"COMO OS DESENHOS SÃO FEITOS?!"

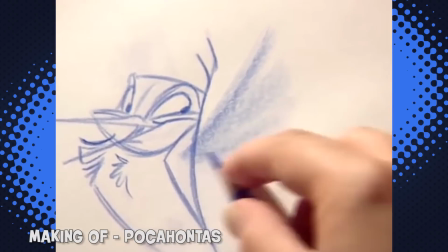249s
Todos os desenhos eram feitos à mão e pintados um por um. É um puta trabalho, porque você tem que pensar que um segundo de animação equivale a 24 desenhos. Você imagina uma hora. A 2,15, depende. É, dependia da animação, mas se você for pensar em 24, 4, 1... A da Dina devia ter quadro pra caralho. Nossa. É por isso que os artistas foram criando técnicas pra facilitar um pouco esse trabalho.
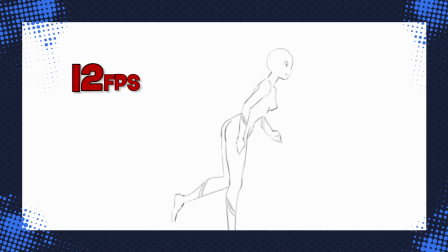269s
Tanto que algumas animações são diminuídas pra 12 desenhos por segundo. Um estilo de repetição que também começou a ser usado bastante depois.
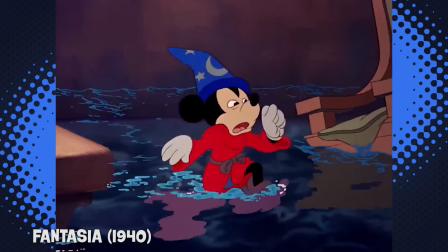276s
No começo, você pega o Fantasia, o primeiro, que é de 1900 e bolinha.
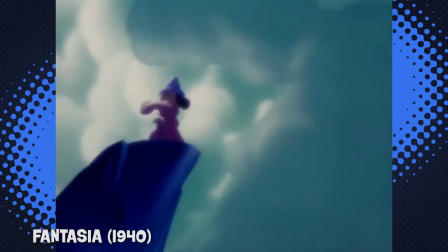281s
Cara, aquilo tem muito quadro por segundo, aquilo é muito bonito, aquilo é muito difícil de se fazer. O primeiro longa, né, de animação, que é o Banca de Neve, é um absurdo.
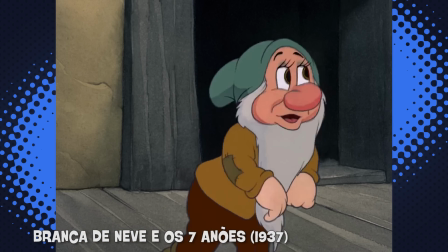289s
É ridículo. Eu adoro esse filme, é tão bem feito. Maravilhoso. E se você falar que aquilo ali foi tudo desenhado, todos os quadros à mão, é, cara, dá vontade de abraçar essas pessoas por uma hora, porque assim, são heróis, velho.
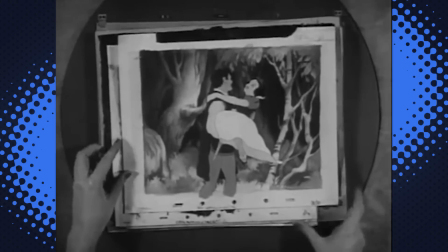298s
A galera gravava essas animações usando células, cara, que eram camadas de desenhos interpostas na frente de uma câmera.
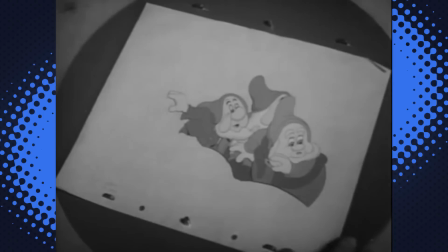304s
Um monte de desenho lá embaixo do outro e a câmera pegando de cima Então só pra você entender galera O personagem
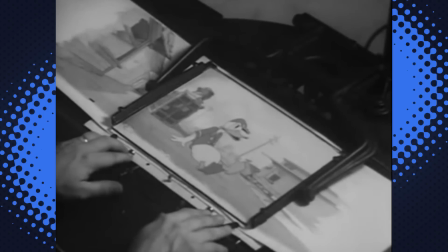308s
fica numa folha transparente de acetato E o cenário numa outra folha do fundo Ou seja, quando você quer fazer o personagem se mexer Você não mexe no cenário, você imagina assim O personagem se mexendo aqui, eu sou feito de tinta Eu teria que abrir o cenário aqui Pra minha mão passar na frente,
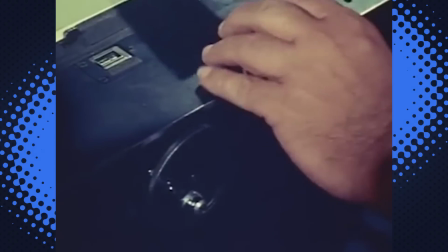322s
isso não faz sentido Isso era feito frame a frame E depois de juntar todas as imagens Se formavam as cenas da animação Aí depois inseriam os áudios E tava novo e prontinho pra brilhar Nas televisões do mundo inteiro, em catar crianças Ensinam as crianças a fumar, né? A cair do abismo e coisas assim Os primeiros filmes feitos com essa técnica tradicional de animação Apareceram ao redor do mundo todo um pouco antes de 1910 Como é antigo isso, né, cara?
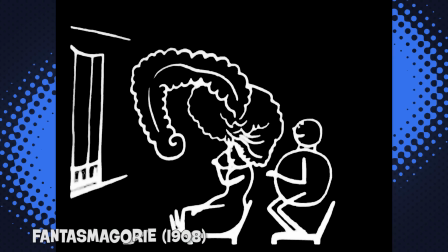343s
Caramba Teve o americano Enchanted Drawing O francês Fantasma Goriê E até o japonês Katsudo Shashin Katsudo Shashin, ó, falei certo, falei certo! Primeira vez no Pocano que eu falei alguma coisa em japonês, certo de primeira Mas, claro, quem revolucionou essas paradas de animação Foi um cara só um pouco famoso, um tal de Walt Disney, mano Ele era foda,
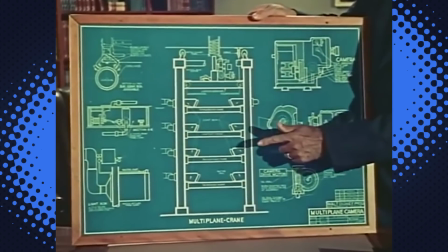364s
ele não só fez filmes incríveis como criou uma câmera especial pra aperfeiçoar essa captura de imagem Essa câmera era muito foda e capaz de adicionar várias camadas de desenho
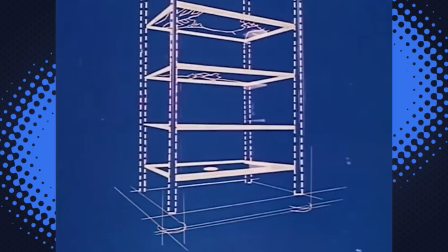372s
Passando literalmente por entre elas e criava um efeito de profundidade bem mais realista do que existia na época Porque existia uma distância física entre uma layer e outra também bem maior E já estudada, contada, antigamente era meio amador,
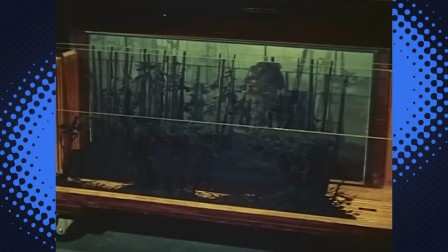385s
ia colocando um em cima do outro meio no fones Mas já pra focar tudo Essa câmera de camadas múltiplas resolvia várias questões no aspecto da perspectiva Ela foi usada em várias animações, inclusive na abertura de Bambi.
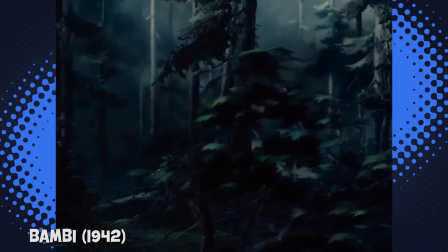Essa máquina também, se eu não me engano, você conseguia mudar a distância entre uma layer e outra. Então na hora que o cara ia fotografar, ele ia puxando pra cima e pra baixo e ajustando isso, né?
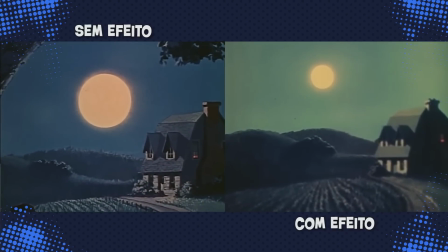411s
E você podia fazer aquelas brincadeiras da perspectiva também, alterar. Eu tô ligado que eles abaixavam rápido. Por exemplo, você queria fazer um efeito, por exemplo, de zoom na cara do personagem. Tinha como? Porque você conseguia, tipo, mudar a distância entre as layers em relação à câmera, tá ligado?
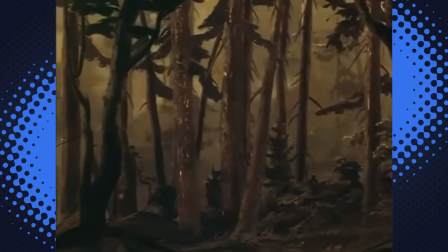424s
Tenho certeza disso? Sim. Eles criaram várias camadas de árvores e intercalavam esses desenhos De um jeito que criou planos super realistas e revolucionários na arte da animação
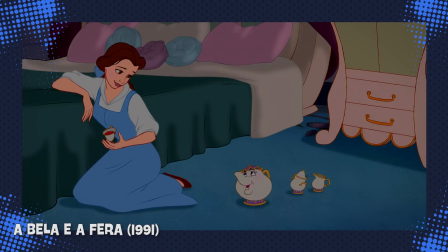432s
E não dá pra negar que a Disney era absurdamente foda Tanto que ela transformou a Bela e a Fera no primeiro desenho a ser indicado ao Oscar de melhor filme
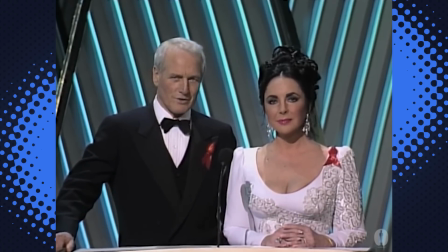438s
Um desenho que, no caso do Bela e a Fera,
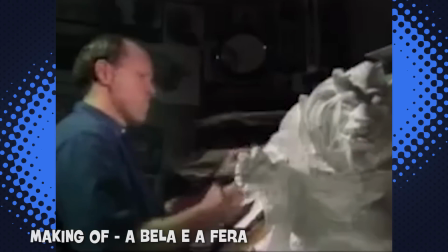441s
ele misturava, mesclava técnicas de animação Foi um dos primeiros filmes da Disney a usar a computação gráfica Olha a cena aí da Bela dançando com a Fera, né? E olha que louco como a câmera dá a volta neles, velho Isso é só realmente com computação gráfica
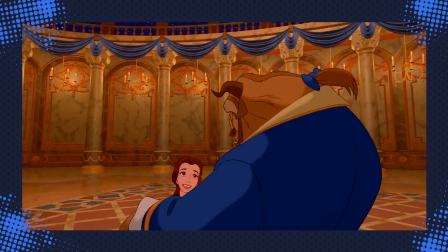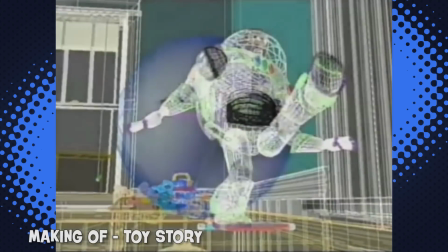461s
E claro que com os avanços da tecnologia Muitas soluções digitais começaram a ser incorporadas na técnica tradicional O que abriu portas, galera, pra animações computadorizadas Essas sim, agora um pouquinho mais assim, versáteis de se fazer Não mais fáceis,
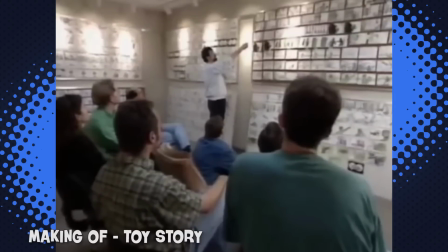473s
mas versáteis E como vocês podem imaginar, todo esse processo de duas dimensões Envolve muitas pessoas, muitos artistas e muito dinheiro, né?